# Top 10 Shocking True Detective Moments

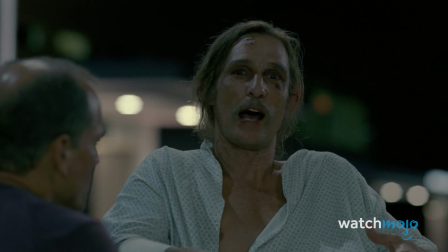8:19 It was like I was a part of everything that I ever loved, and we were all,
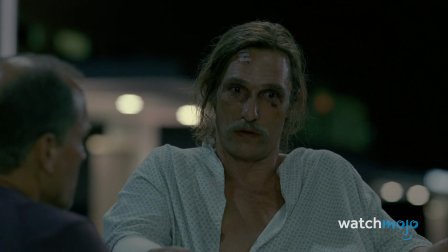8:25 the three of us It's just fading out.
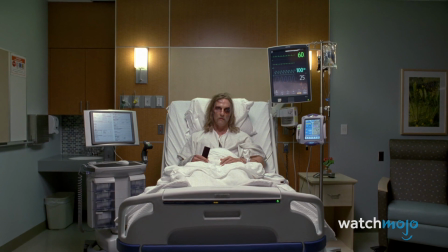8:30 It's a powerful moment that has the audience almost wishing he didn't make it, just so he could be at peace.
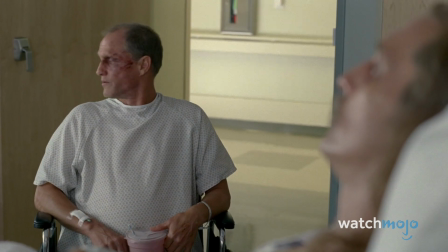8:35 But Marty delivers a powerful line that gives us, and Rust, hope for happiness in the future.
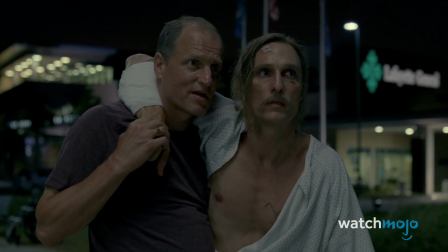8:41 Oh, and Sarah's only dark.
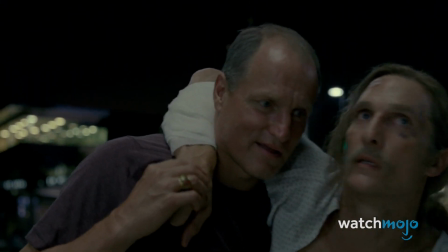8:45 You're asking me the lights, wouldn't it?
Number one, the six-minute tracking shot.
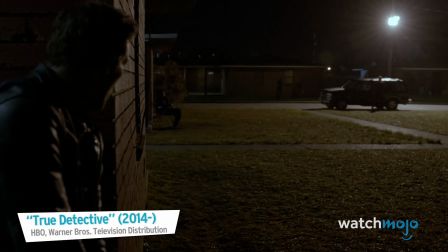8:50 Y'all get back in your house now, police. Get back in your house, do it. There's nothing to see here.
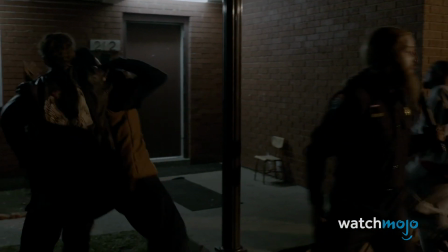8:56 Cary Fukunaga hit it out of the park with this masterpiece. This is the shot that everyone is still talking about.
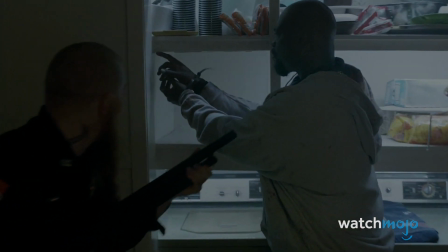9:03 What cemented True Detective as a technical and stylistic wonder was this six-minute
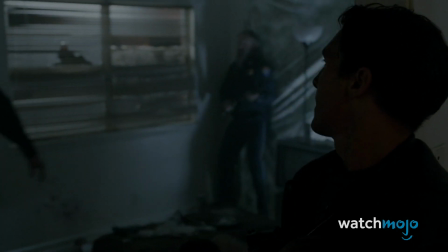9:08 uncut tracking shot of Rust extracting Ginger from a neighborhood of people who want them both dead.
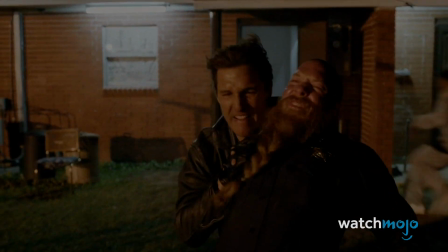9:15 The subtle pans between unfolding violence and the rising urgency of escape simply immerse us in multiple waves of dread and excitement.
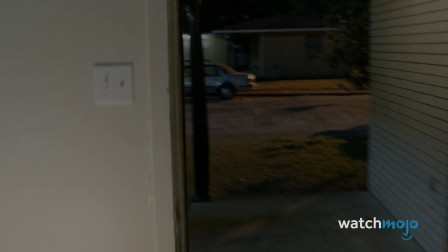9:22 The ability to master the scene without cutting required tremendous effort and concentration from the whole cast and crew,
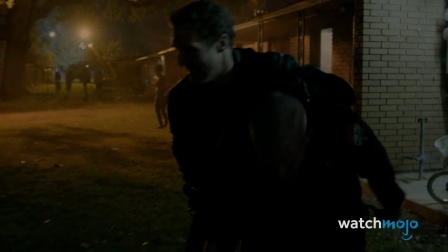9:29 and when the scene does cut, we realized what had happened, and we were, and are,
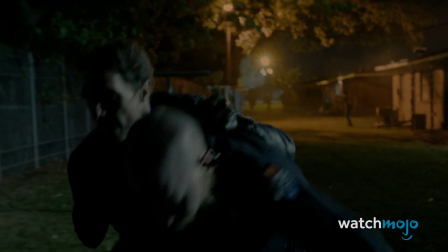9:34 left breathless.
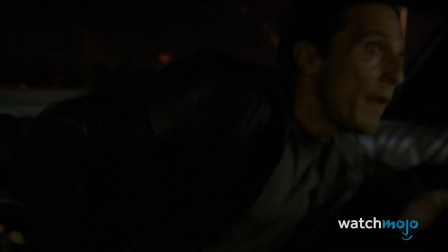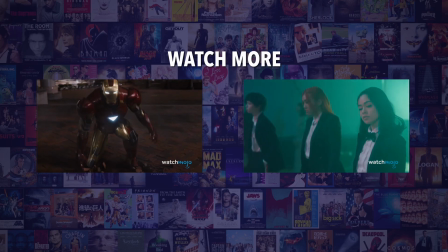9:41 Do you agree with our picks? Check out these other great clips from WatchMojo, and be sure to subscribe and ring the bell to be notified about our latest videos.